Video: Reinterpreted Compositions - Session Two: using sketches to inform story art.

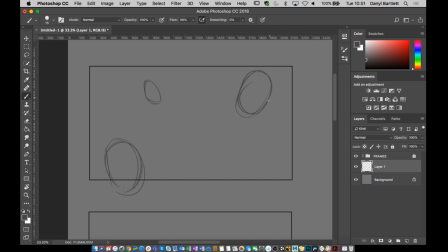So yeah, one's about here, and I just want you to draw the direction of movement on those heads. Okay. So there's mine.
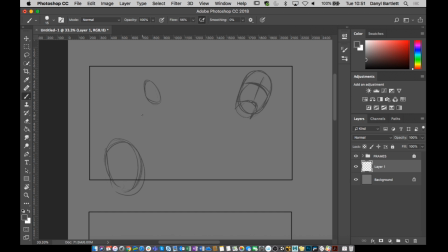Keeping it really simple, okay? I don't want it to be anything too complex at this stage. So that one's probably, actually I think it'd be really nice like going up, really, really high arced. And then this one kind of going maybe even lower actually.
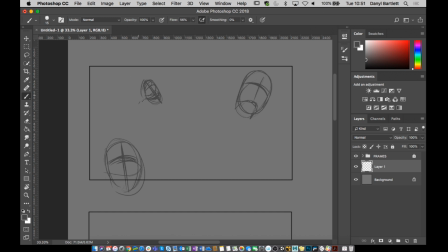Really going down. Yeah. Okay. So why am I starting with the heads? Well, it's not a hard rule, but as a guide point, it's quite important to think about,
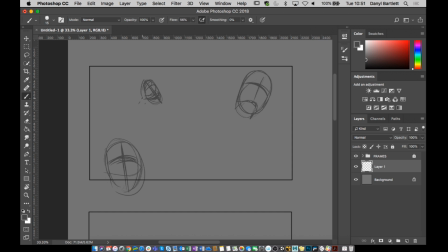if I'm putting characters in the shot, is it because that's where I want my audience to start looking, or is that where I want my audience to stop looking? So every shot should have a rhythm.
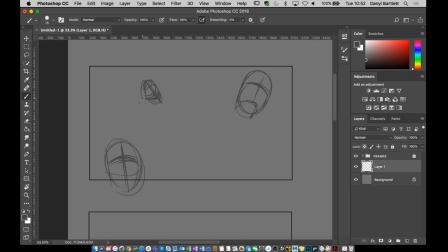We talked about this last week. We should move our eyes. When we look at a cinematic sequence, our eyes should not be fixed on one point. They should drift through the shot. And we have to design how we want our audience to drift.
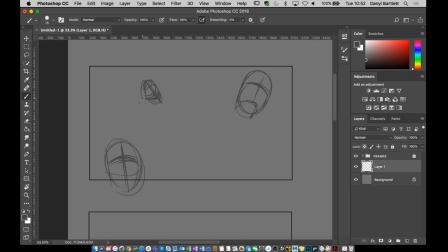Where do I want them to start looking? Where's the thing that will catch them first? And where do I want them to stop looking? Yeah, where does their journey end? Where does their journey start? And it's quite common with any character-focused shots that it will start or end with one of the characters.
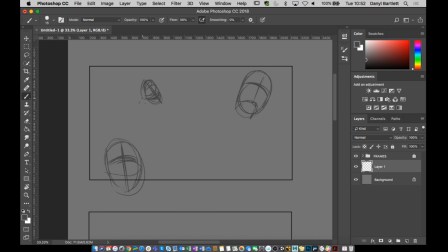Yeah, that they are kind of the beginning or the end point. Now, there's a couple of tricks you can use. You can use size. You can use position to define who's the most important one. So I'm kind of using position because
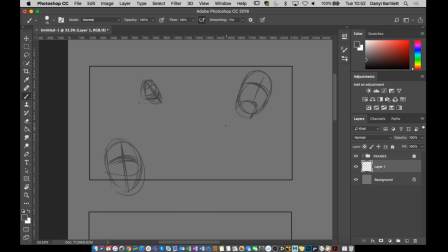what I'm doing here is I've got only one of the characters is both large in the terms of his head size. So I'm going to put that in a capital so you can see it. Only one of them is both sizable in terms of how much of the composition it occupies, but also entirely in the frame.
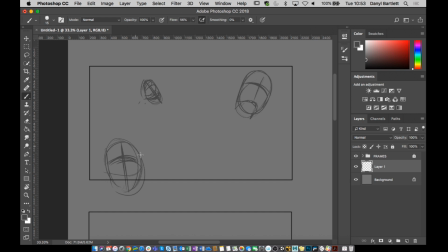So the one that's larger, this head down here, he's partially out of the frame. Okay, he's sunk out of it. So he can't be the most important element within that. All right. So already I'm kind of making some notes here about what's going to happen.
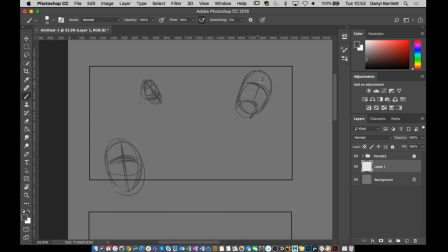The other thing I'm going to do is I'm going to start to think about if I want this to be the most important thing, how do I do that? Like, how do I make sure that everyone knows that's where I want you to look? So the first thing I'm going to do, this is, I should start making notes.
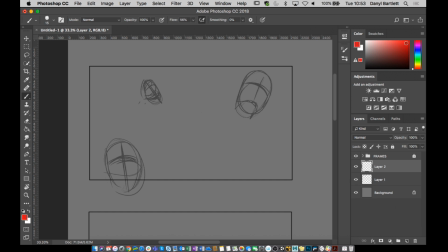I'm going to create a new tab. Sorry. I'll just do some quick notes. This is Miles. This is Peter.
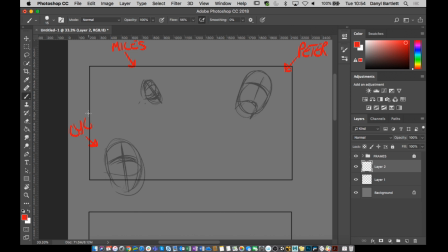And this is the cyclist. Okay? Just for reference. So the shot I'm going for is the moment after the impact.
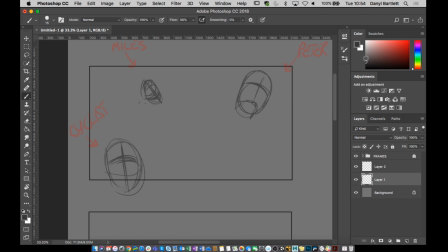Yeah, so we saw it a different way. I want to shoot it with them all kind of flying up in the air. But like I said, I like the idea of like Peter Parker just like dead Rocket Man, just soaring up into the air. Miles kind of hanging on as best he can.
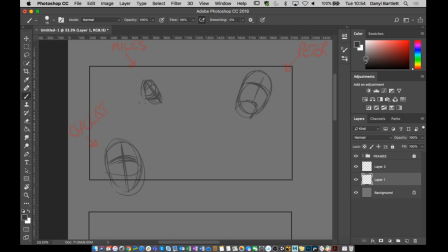But I really like the idea of playing on Miles doing very kind of well-known Spider-Man poses, because I think that plays into the narrative. And then terrified cyclist who's just been hit by a homeless dude and a child, yeah? Kidnapped, effectively. Momentarily kidnapped by a homeless dude and child. So what kind of techniques can I do?
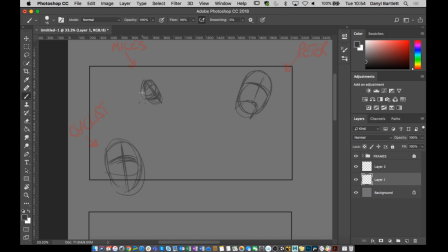So first thing I've done is this head position, this one here. Okay? I'm going to make this kind of low, but I want to keep it... I'm going to flex that a little bit more, actually. Let's go back. I'm going to just bring in... Oh, my eraser's enormous. Let's make that a little bit smaller.